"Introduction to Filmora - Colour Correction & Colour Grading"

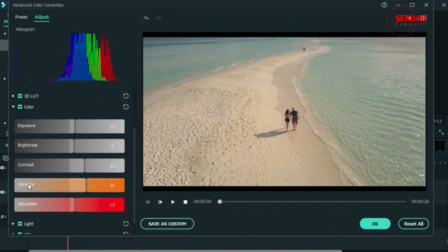8:17 It's really important to know the difference. Vibrance targets the colors that wouldn't be that saturated in the first place. For our case, that's the sand. You don't really get that much color from here. Saturation goes for the intensity of the colors.
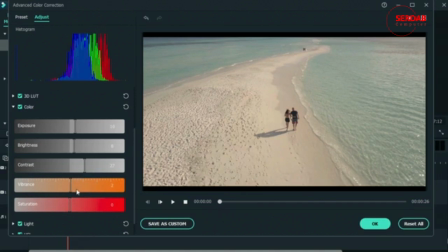8:36 So right now, I was able to bring out a lot of color from the sand. This was before. You can see it's gray. This is after. So if you have certain colors in your clip that aren't that colorful,
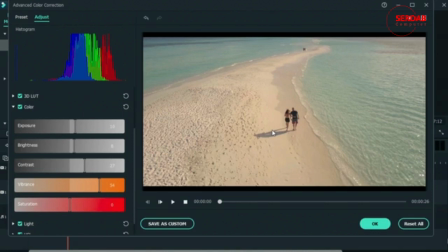8:51 like if you have a concrete wall or sand like this, you want to add vibrance to your clip. And then we have saturation, which I will use to intensify the beautiful blue that we have in this clip.
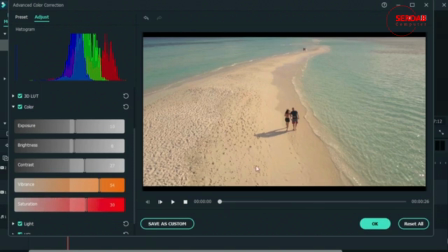9:05 Let's increase that. And there we go. Saturation does also affect this, but without vibrance, not so much. You can see we still have that gray sand. Let's bring that back. So now we have successfully color corrected our clip.
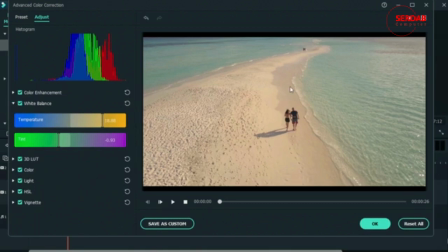9:25 Everything is visible. The colors are intense for us to see them. And the lighting is perfect too.
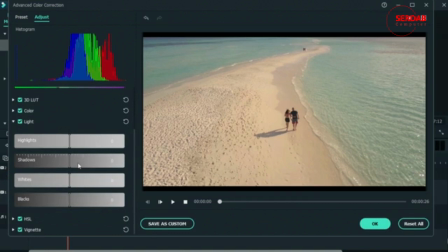9:33 There's also this light tab where you get to further work with the different parts of the clip.
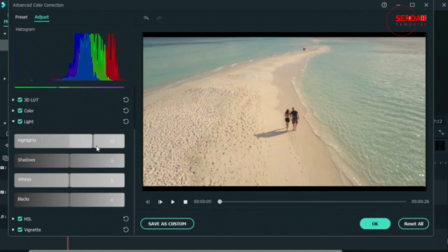9:40 So highlights, which are the brightest parts. It's mostly the sand. So you can just add some to that. We have the opposite, which is the shadows. That would mostly be the water and the ones in the corner. You can see it's getting dark.
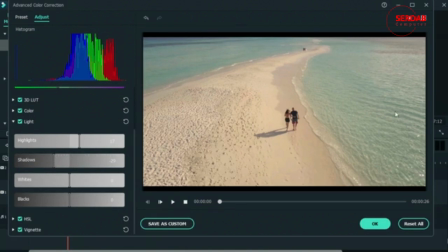9:57 I'm going to darken those shadows because I want more color from the water. The whites goes for the areas that should be pure white. So we don't have that much, but it just targets things that have white in them.
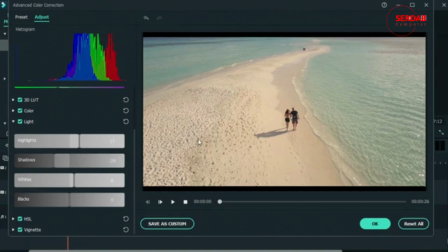10:13 And let's say if you have a white house, you want to make sure you use this white tab and make sure the color is pure white and not a grayish color or a light blue color. We will learn more about this in further lessons. Just increase the whites.
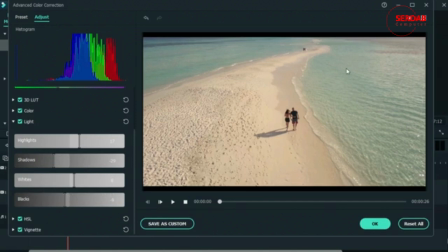10:32 Let's also decrease the blacks, so I get more dimension in the water.
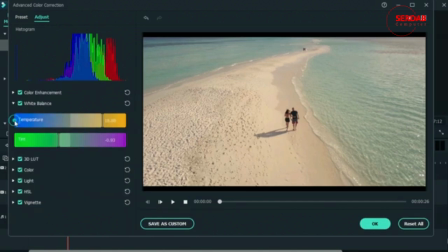10:38 Alright, so now we're done with the color correction. Now the moment where you start color grading is when you start to manipulate the stuff you have in your clip. So that means that if my clip was like this was my original clip.
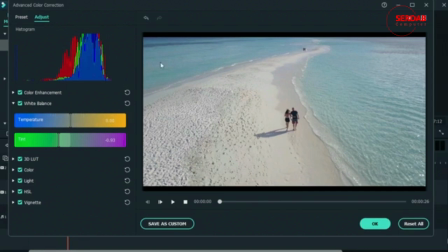10:57 If I take the coldness out, maybe it was a cloudy day and we weren't getting any sun. If I take out the coldness by adding warmth in this color grading tab, I'm manipulating the original setting of this video
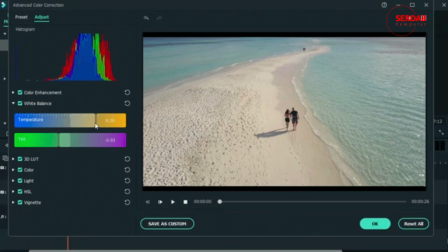11:14 because it wasn't a sunny day and I'm just making it look as if it was. I have just manipulated the video to create a certain mood. Let's move to HSL. This is also where you color grade your clip.
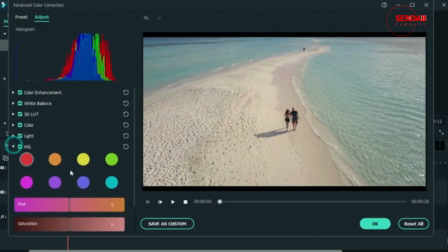11:29 HSL stands for, let's open it, hue, saturation, and luminance.
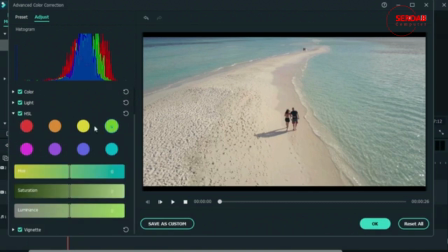11:34 You get different colors and just go on each one and you get to change each of these settings for them. So you want to take a look at the colors that you have in your clip. For our case, it's orange and blue.
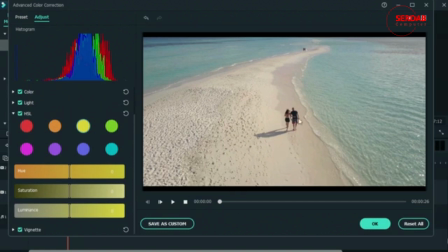11:48 We don't really have greens or purples. So let me just go over here. Hue, you're changing the original color. So if I have
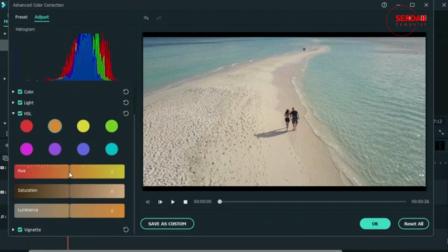12:00 this sand color, I can manipulate that original color and make it purple or make it green. So you can see how I've just changed the original color completely by moving this slider.
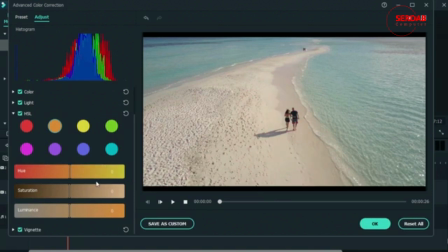12:16 I'm not going to touch the hue because sand is this color and not purple.